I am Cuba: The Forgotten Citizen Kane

Martin Scorsese said that if he had seen Soy Cuba when it was initially released when he was an aspiring filmmaker that would
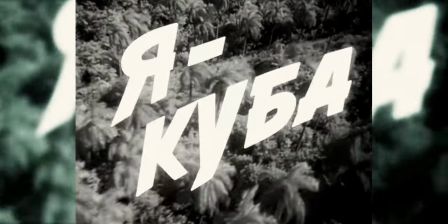(0:07)
have completely changed his style of filmmaking and I feel that sort of highlights the forgotten beauty that is Soy Cuba. For those who don't know Soy Cuba is a 1960s picture co-produced
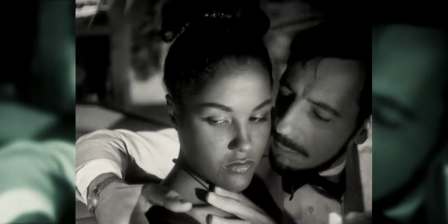(0:20)
by the Russians and the Cubans shortly after the Cuban Revolution.
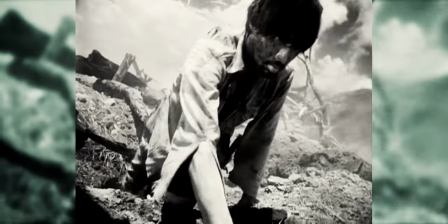(0:25)
It was directed by Mikhail Kolotovs and Sean Tyler Lee in Cuba with a Cuban crew and some Russians sprinkled in there as well. Soy Cuba was intended to be a propaganda piece.
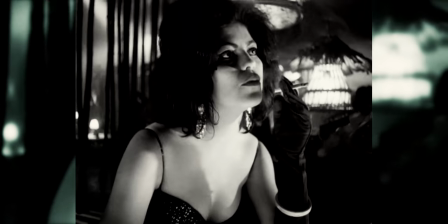(0:37)
It was supposed to show Cuba and how communism was good for it and how capitalism was a huge negative for the country.
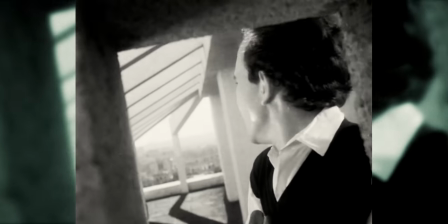(0:45)
Since the film was produced by the Russian government and with help with the Cuban government, there was pretty much an endless amount of resources including a two-year shooting schedule which most movies only get shot over the course of three months. There was even one instance for one of the last shots in the movie where they pulled a thousand
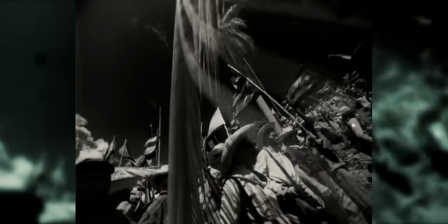(1:02)
soldiers out of their bases so they could march in front of the camera.
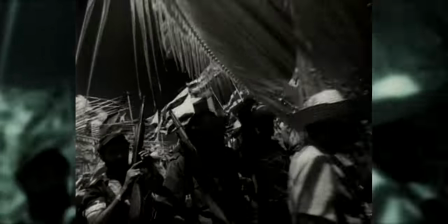(1:07)
And this was during the Cuban Missile Crisis. So it's the middle of the crisis. Oh yeah, we'll send a thousand soldiers to help with this movie. So that really shows the ridiculous amount of resources they had to make this movie. If you look at some of the behind-the-scenes photos, You could even see a Fidel Castro on set watching the dailies. You know, like, if that doesn't tell you the sort of government connections they had when making the movie, then I don't know what will. The director, Mikael Koltavs, was able to get his hands on this infrared film stock, which before then was only used for night photography. The infrared film stock adds a very interesting look to the picture.
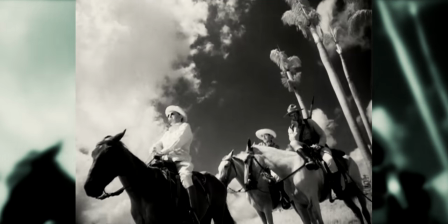(1:46)
It makes all the trees this pure white color, and the skies are like pure black.
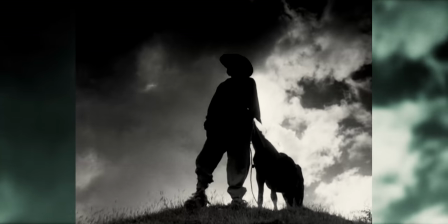(1:52)
You know, it's this very almost off-putting imagery created by this infrared. Another piece of equipment that they had access to was this lens coating used on Russian submarines, which was used on the telescopes so they could be used underwater. And in the picture is actually used extensively for a lot of underwater shots. In fact, I think, yeah, it's this shot right here where it goes underwater.
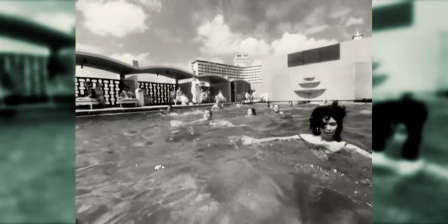(2:17)
and they get this fantastic shot where it's set up all the way on top of the hotel building and goes all the way underwater and this was sort of done with
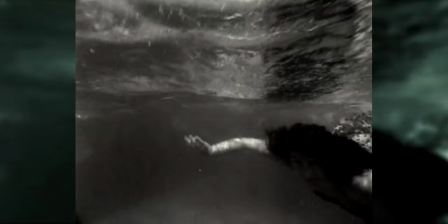(2:26)
the submarine coating so that's one of the equipment they used for the movie but by far the most recognizable thing from the
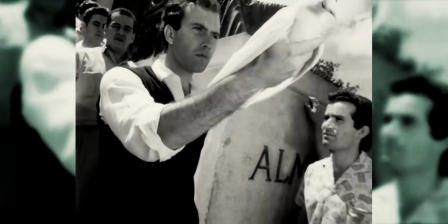(2:34)
picture is its use of handheld 90% of the movie was shot handheld with an 8 millimeter lens 8 to 10
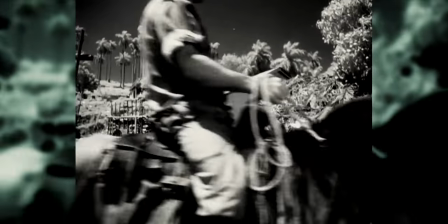(2:42)
millimeter the lens was the primary range of lenses in the picture which lenses very intense
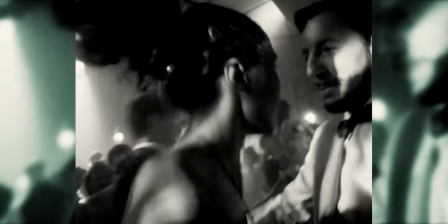(2:50)
high action feel which is so strange because it's also in
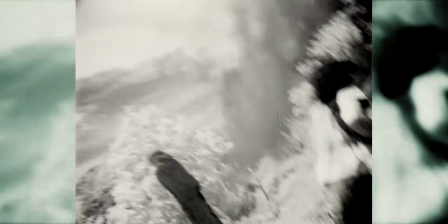(2:55)
a lot of the interviews they talk about wanting to make a poetic film you know a romantic film
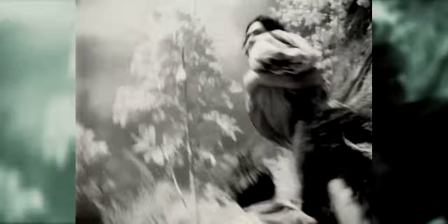(3:00)
and when you think about the poetic romantic type of movies it's slower more methodical they put vaseline on the lens they use the longer lenses you know things like that but with this they kind of went the exact opposite
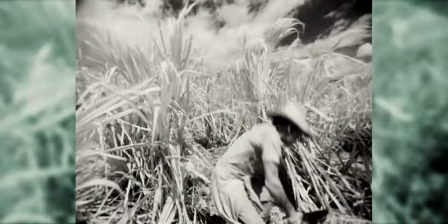(3:15)
route you know they did the crazy wide eight millimeter like insanely
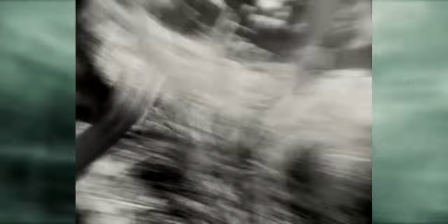(3:20)
wide and that like just the amount of times they move the camera and it just
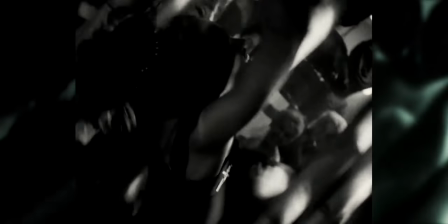(3:24)
this rhythmic flow to the picture when you compare soy kuba to its peers you know to the movies that were made around the same time all of them had this tripod look long lenses which there's nothing wrong with that you know i love tripods this is one on a tripod right now i it works but i feel like i don't think there's been a movie since soy kuba that has had that same passion
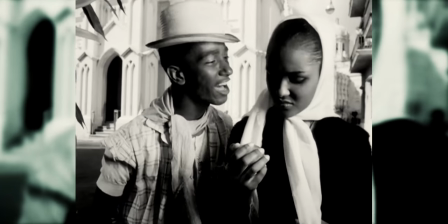(3:53)
you know i think there's one thing i would say i fight soy kuba is a film about passion
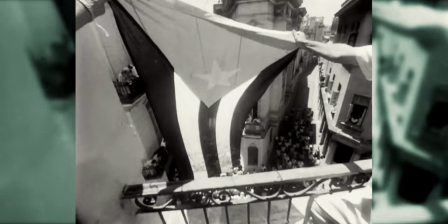(3:58)
and i think that's really connected to the sort
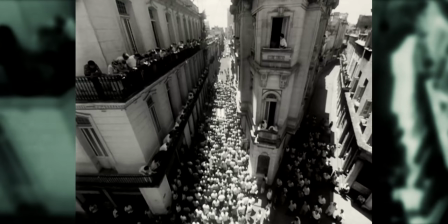(4:04)
of national respect that's about it's about a sort of patriotism.